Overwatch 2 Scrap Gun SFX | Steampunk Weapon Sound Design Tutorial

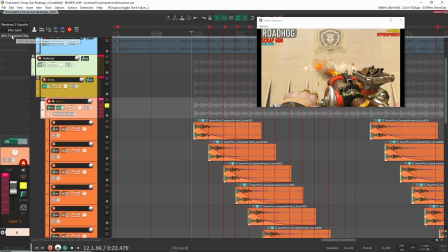8:13 Right, added some gain, this just to balance it with the other layers, and then transient shaper to add a bit of attack.
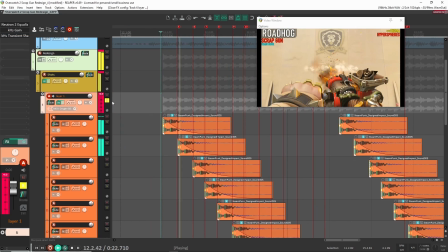8:22 Right, so it just makes it a little bit punchier. Right, and that is the sound here.
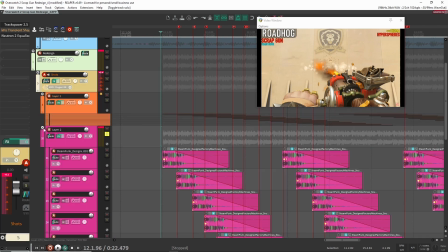8:28 That's that one layer. After that, we had the second layer here. Sounds like this.
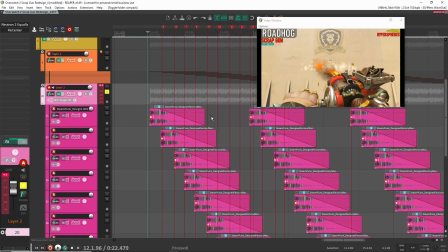8:35 Right, again, this is a machine sound that I had designed. I think it sounds like this if I play it here.
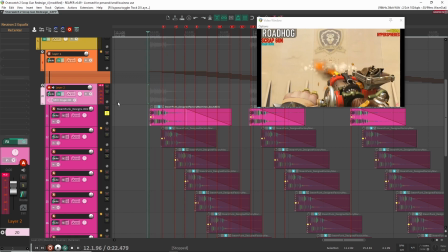8:45 And this was done using, again, same thing as I had before. I don't exactly remember specifically. I think I just had a bunch of metal clicks and impact sounds that I kind of put together. And then using MK Create, I put it together.
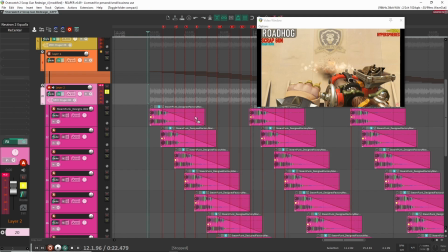8:57 And then that's it. I kind of exported it and dragged it into here. So that's how this sound was made. Put it into here. Did a bit of processing. So if we have a listen without anything on, it's good. I felt like it was a little bit bright, especially with the other layer. So if we listen to it together, like it just felt a little too bright to me, too bright to my ear.
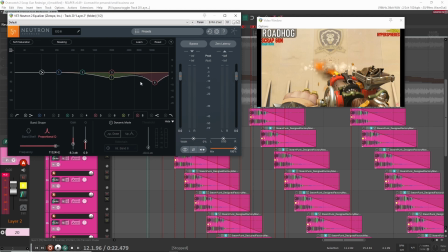9:17 So I wanted to bring it down a little bit. So that's what this EQ here is doing. I'm cutting out some highs here at around 11K. And then I also had a peak, like a frequency peaking out at around 2K. So I brought those down a little bit.
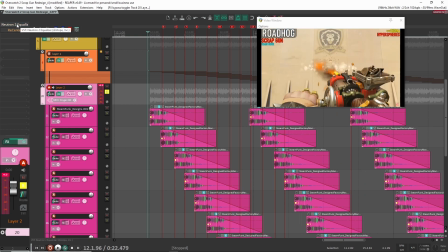9:31 So to me, it felt a little bit darker, a little more, not as harsh to my ears. So that's what that is doing there.
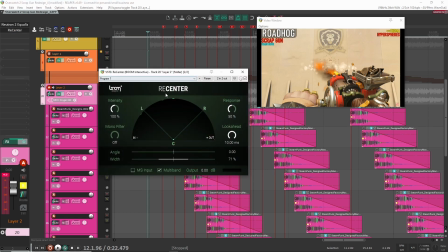9:37 And then here, recenter.
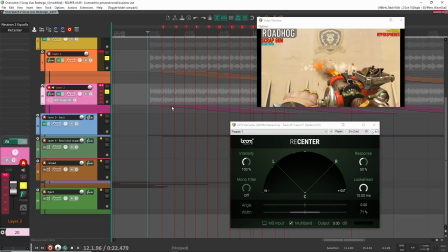9:38 What I was doing with recenter here was a little bit different because if we listen to the 2 sound files, so normally like recenter, I use to bring in the width and then position the sound exactly where I want in the stereo field.
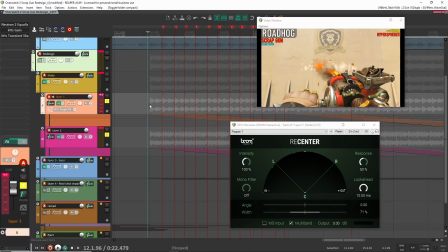9:47 But for this instance, I was kind of using it as the size of the gun. So if we take this off and we listen to the sound, it feels kind of wide. It makes the gun feel a little bit bigger. And if I put this back on, you can start to control the sound of the gun.
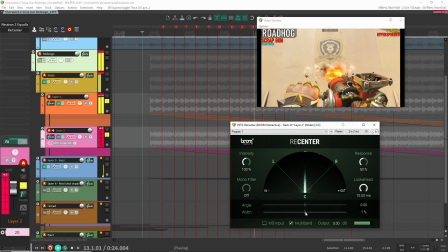10:04 So let's have a listen to see if you can hear what I mean. So this makes the gun feel kind of really small and really kind of centered in front of you. And then as you make it more wide, it kind of feels a little bit bigger because it's filling out the stereo field.
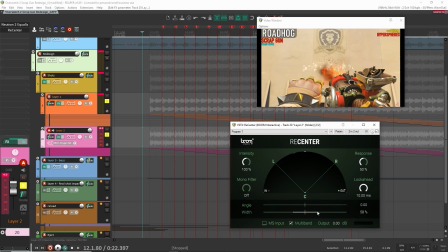10:22 So that's what I was doing with this. I was kind of trying to find the sweet spot where it wasn't so like so mono and centered and felt small, and not too wide where it kind of felt unnatural.
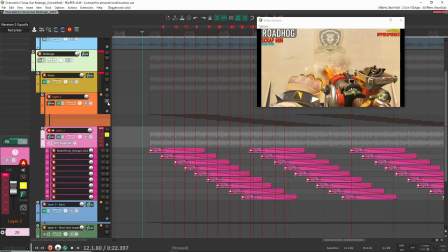10:30 So I was kind of playing around with that. So that's what I was doing here. All right, so now we had these two layers here. Sounds like this.
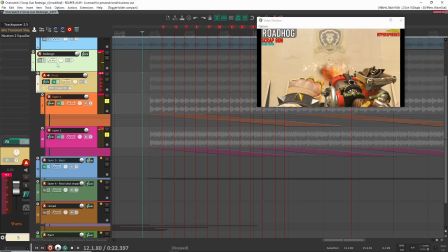10:38 And I had a bit of bus processing on here.
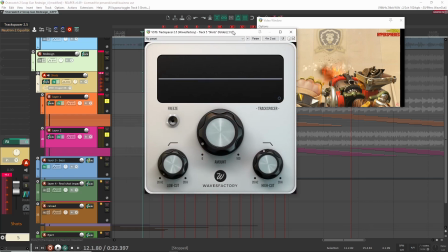10:40 So one is track spacer, and track spacer is, I'm using this to cut out any of the lows from base layer 3, which we haven't looked at just yet.
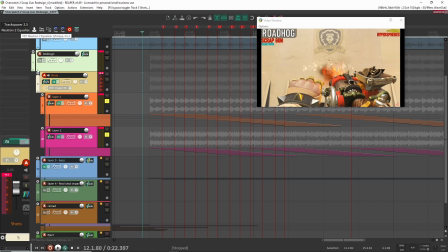10:48 But that's what that is doing on here. And then finally we had this EQ, which is not even doing anything.
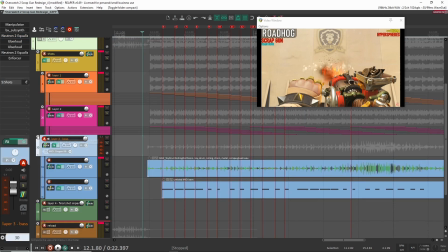10:55 So that, I don't know why that's on there. Okay, I think that's it. Yeah, so those are the two layers, and those are the main layers.
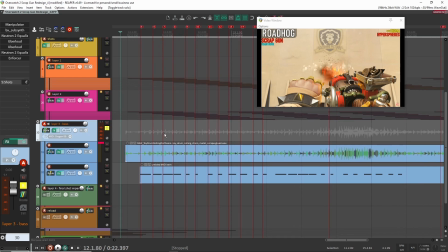11:00 And now the third layer was this kind of lower frequency layer, and it sounds like this. And the way that I did this is I had recorded a toy like drum.
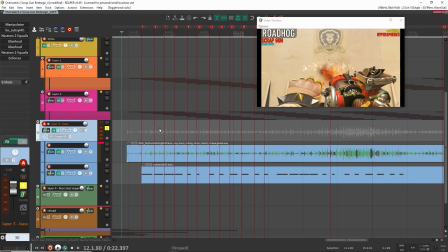11:13 I think it was a wooden drum thing that I had, and I laid out like these metal chains on the floor at my house, and then I kind of rolled the drum on top of it. And if I can play it for you, you'll have an idea of what it sounded like. So this is what it sounded like.
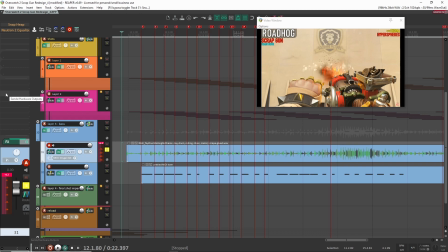11:31 Right, so I'm rolling this drum on. I don't remember if it's on top of the chain or the chain on top of the drum. Anyways, but it's metal chains with the drum that I kind of was rolling around, and this is the kind of sound that I was able to get. So my idea with this is I really wanted this to be a kind of a sub layer, yeah, a lower frequency layer, especially with all the mechanical stuff going around.
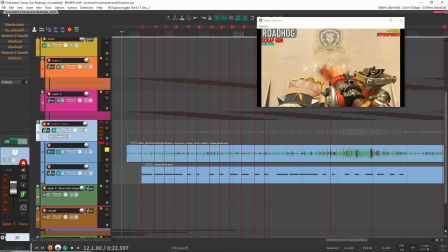11:49 I kind of wanted to feel like it was a heavier portion of that. So yeah, let's have a look at how I designed this.
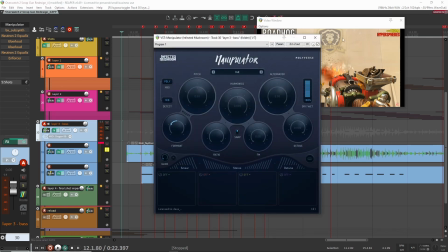11:54 So first thing is I just brought down the format because I knew I was going to want it to be a bit lower, lower frequency and bigger sound.
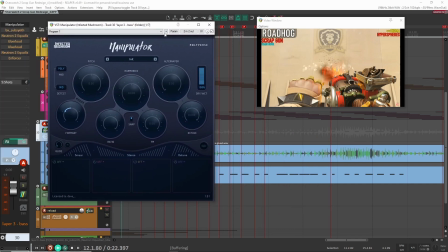12:01 So it sounds like this now.
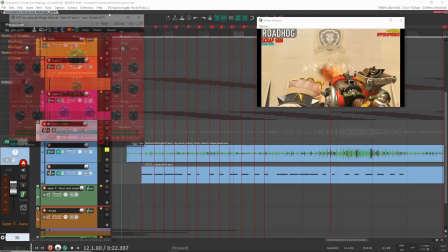12:06 That's good. And then added some subsynth. It's really subtle. It's more like around this area here where it starts to kind of poke out. Then neutron here just to boost some of the bass, cut out the highs.